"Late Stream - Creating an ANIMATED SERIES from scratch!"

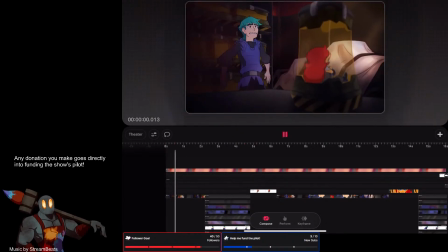(4:22)
So as you can see, I've got some backgrounds done. It's looking pretty good.
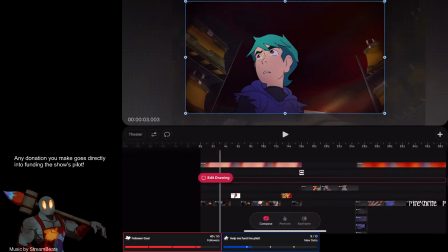(4:29)
It's kind of surreal how much better it looks with these backgrounds and
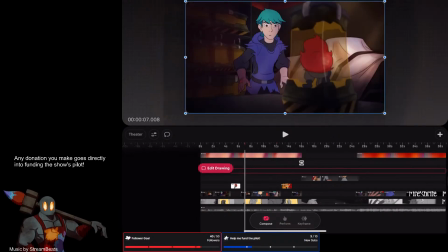(4:38)
the color grading that I've done as a result. I do want the focus to be on these cages here.
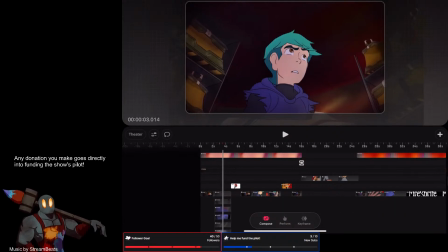(4:46)
I feel like they're too far apart. I think this needs to kind of like be more over here because he is leaving this wall, so he would be leaving it.
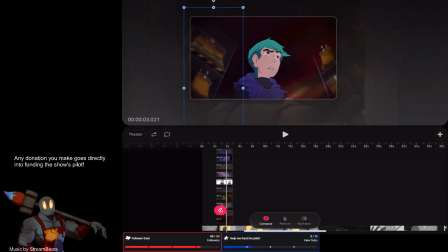(4:57)
I think maybe because he's leaving it, we make it just a little bit more straight, like that. And then this guy,
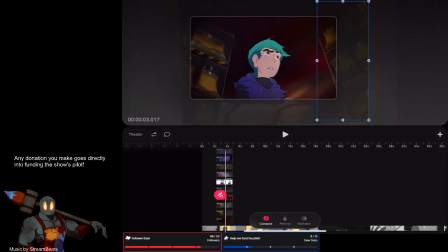(5:15)
I think, should be like up here to indicate that. Does it? Yeah, this one's kind of the problem child.
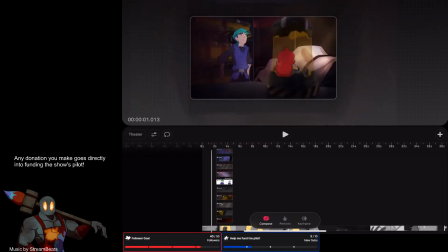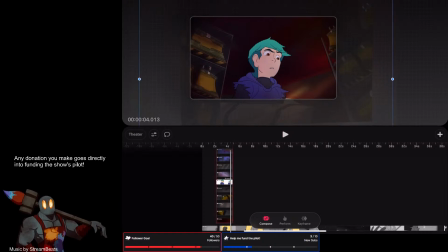(5:33)
You know, part of me just wants to have it right there. I'm thinking this layer might be unnecessary right now.
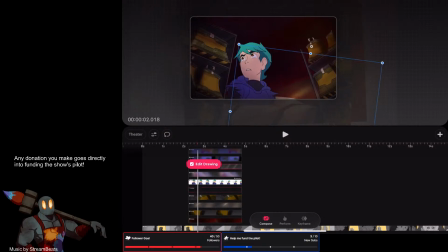(5:48)
Especially if we're focusing on these containers. Might want to have that this shot, because it kind of feels like it comes out of nowhere, doesn't it?
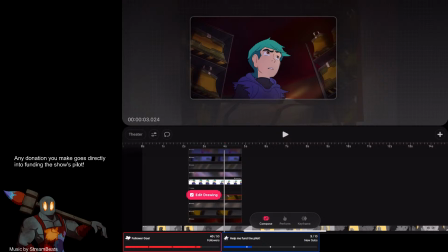What if it is a little bit more straight? I'm gonna go with that. That's okay. That's better. Okay.
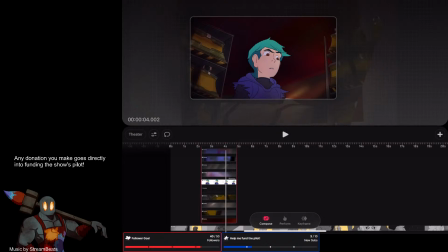(6:26)
Because we're not, you know, we're looking up, but we're not looking like that far up. We've got some apple slices as my snack this evening. All right.
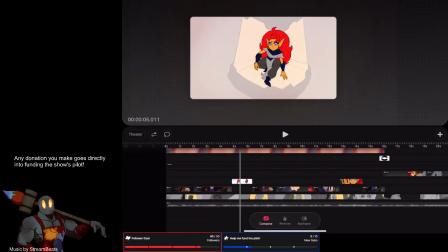(6:47)
So, tonight, I'd like to get this shot done, as well as this one.
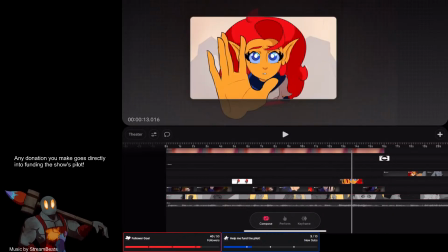(6:56)
Those should be pretty easy, I think.
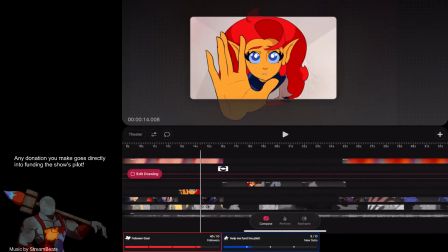(7:02)
So, there's those. I think I'll save these for later,
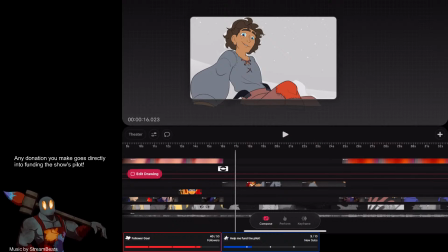(7:08)
as kind of a reward of like, here you go, here's just outside.
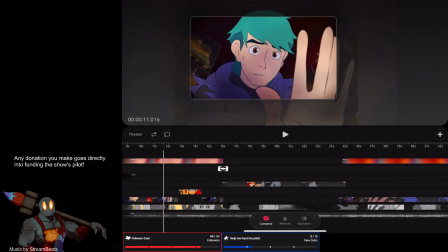(7:14)
Outside's a lot easier to draw than inside. Yeah, this looks good though, right?
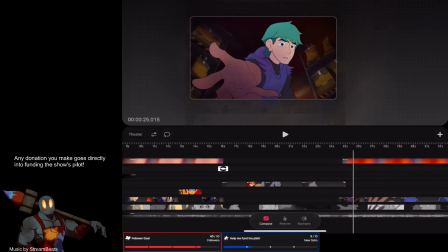(7:22)
I'm really happy with it.
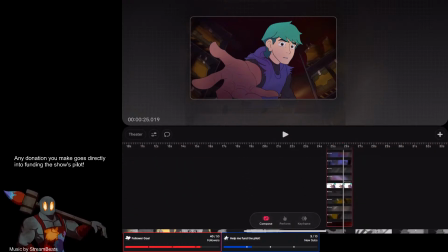(7:23)
I'm really proud, and you know, it feels good to say that I'm proud of my work.
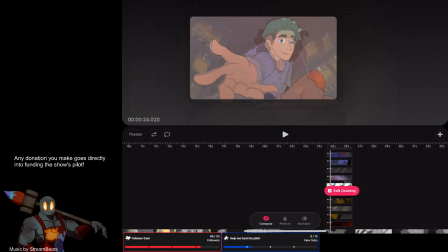(7:31)
Oh shit. Let's see.
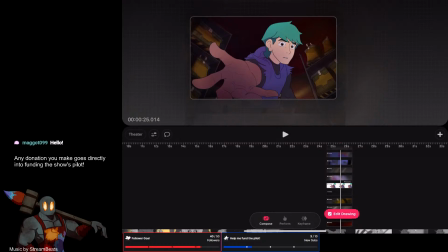(7:35)
So I think I will make this just a little bit more up. Same thing with this, just a little bit more up. Maybe it was okay the way it was before.
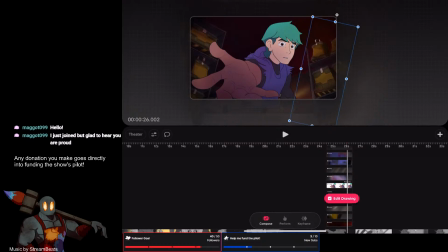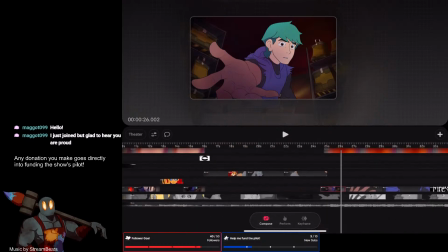(8:01)
Yeah, that's good. And then there's this shot, and then there's gonna be that shot.
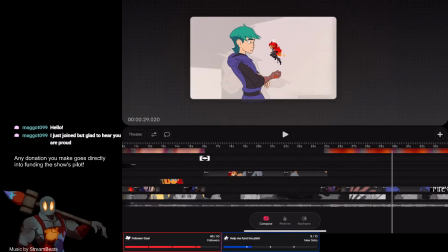(8:07)
This side shot covers multiple, just two, really, just two angles.